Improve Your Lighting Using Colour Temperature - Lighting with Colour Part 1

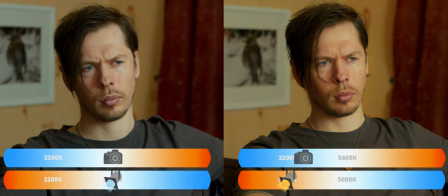(4:05)
But if we can just balance our camera to whatever temperature lights we're shooting with, and even warm up, and cool down our image,
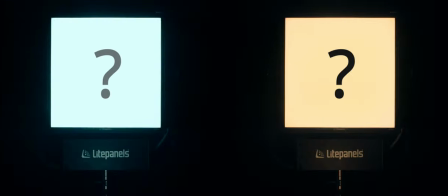(4:14)
What's the point in even having two different temperatures of light in our lighting fixtures to begin with?
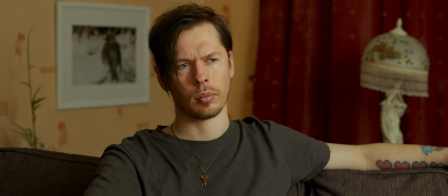(4:21)
Well, without anything else in the shot to demonstrate where our light is coming from,
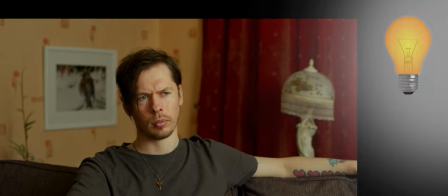(4:26)
we don't always have a clear idea of what the light in the scene is supposed to be representing.
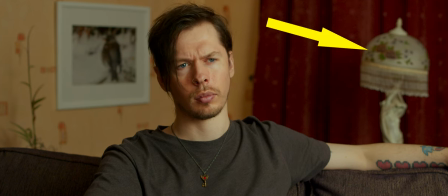(4:34)
How about we turn on this lamp in the background, with the intention to make our shot into a warm interior night scene.
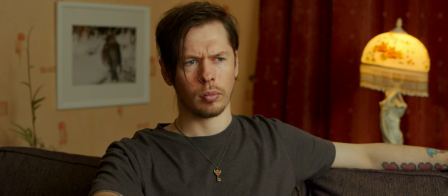(4:44)
With the lamp on, we've clued our audience visually into what could be an element that is helping to light the scene,
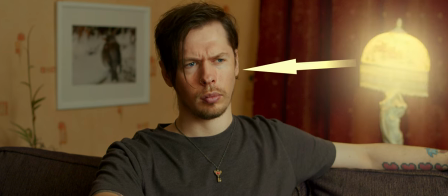(4:51)
a motivation for the light on our subject. But something isn't quite right,
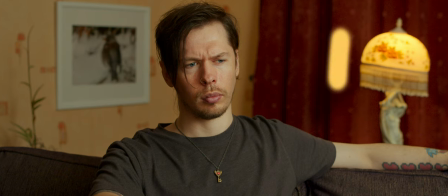(4:58)
there's a discrepancy between the warmth of the lamp and the more neutral temperature of the light on our subject and scene.
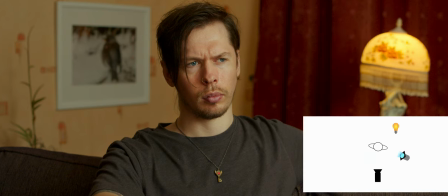(5:07)
This is because we used our daylight lighting fixture to light the scene.
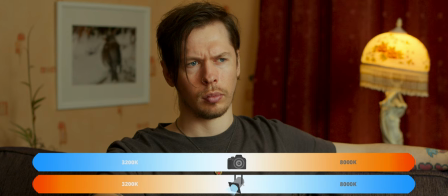(5:11)
Our camera is white balanced to daylight to compensate for this, but because we now have an additional source of light in the scene, the incandescent lamp, we are also adding warmth to it as a side effect of white balancing to our daylight source.
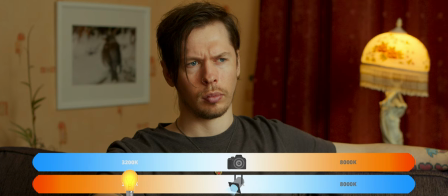(5:28)
If we balance to the lamp instead, turning our camera's white balance down to 3200 Kelvin, our lamp now looks more neutral, But we've also cooled down the daylight balanced light that's lighting the scene,
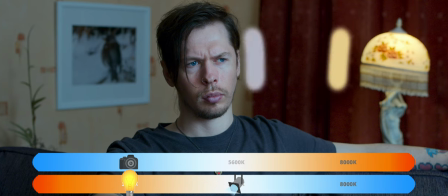(5:42)
making this discrepancy between colour temperatures even more apparent.
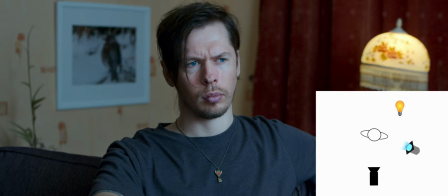(5:48)
Let's switch out our daylight balanced light for our tungsten balanced light.
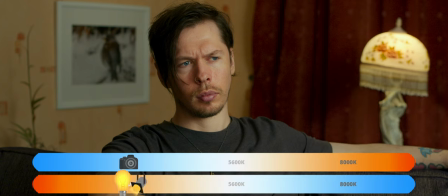(5:54)
Now that our lamp and light source are matching at 3200 Kelvin, we have a more neutrally balanced image. Now with our matching temperatures, we can raise our camera's white balance and add more overall warmth into the image,
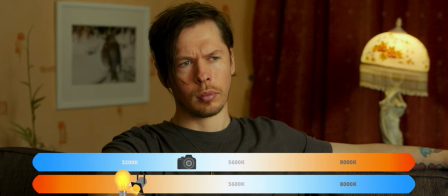(6:10)
without any deviation in temperature between our lamp and the light on our subject,
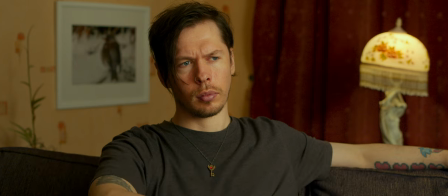(6:15)
achieving our originally intended look of a warm interior night scene, with our lamp motivating the light that is falling onto our subject and scene.
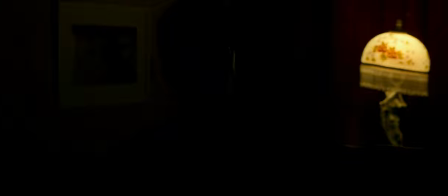(6:27)
Let's change up our shot and have it lit by window light.
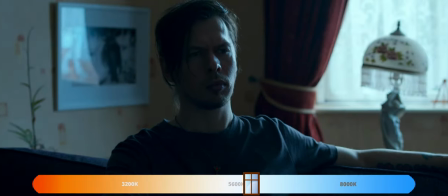(6:35)
As we're now working with daylight from the window, we'll white balance our camera towards daylight.
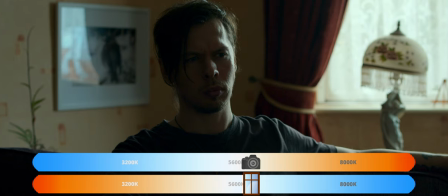(6:43)
So now, rather than the lamp, we'd like our lighting to be motivated by the window in the scene.
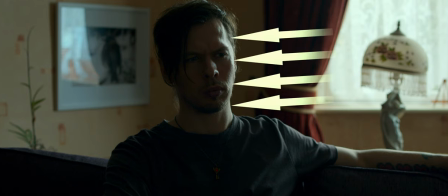(6:49)
The daylight coming through is already giving a nice edge light on our subject, but overall, the shot is quite dark,
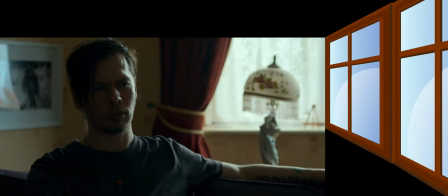(6:56)
and we'd like it to look like the window is extending further around the room and lighting our subject fully.
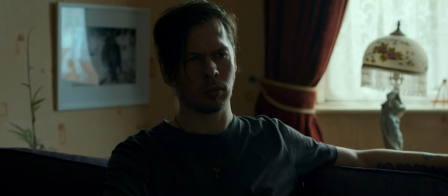(7:04)
So, we'll add in our own light.
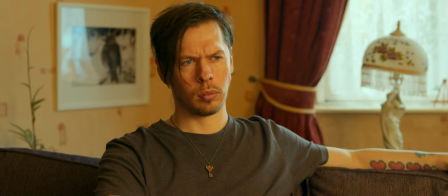(7:10)
But this doesn't look correct, and you've probably guessed why this is. We use the tungsten light source to light our subject,
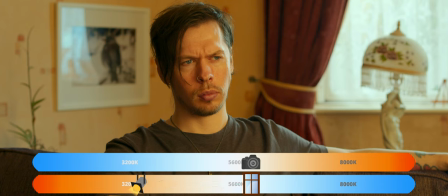(7:18)
meaning we once again have these two conflicting colour temperatures in our scene, with no way to find a proper white balance for the image in our camera.
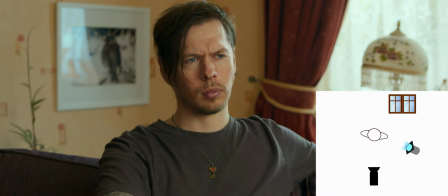(7:30)
Swap out our tungsten light for our daylight balanced light, and now our window and light source match.
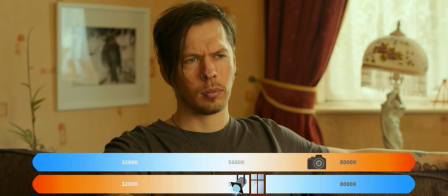(7:37)
Whatever white balance we choose now can be used creatively to alter the look of our shot, or even represent different times of day.
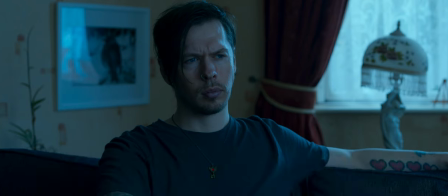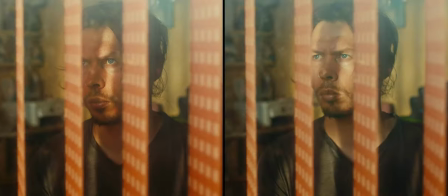(7:50)
You can watch the entire 5 part series now with no wait, featuring an exclusive section not available on YouTube,
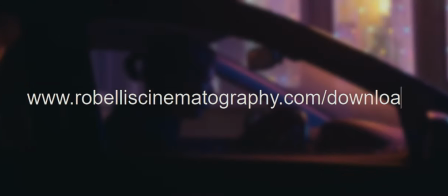(7:57)
by downloading the whole 46 minute mini-core from robelliscinematography.com for just £15.
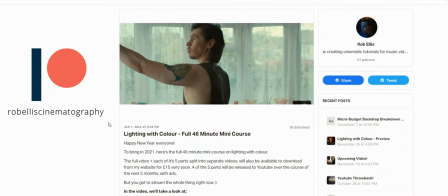(8:07)
You can also stream the whole tutorial by becoming a patron.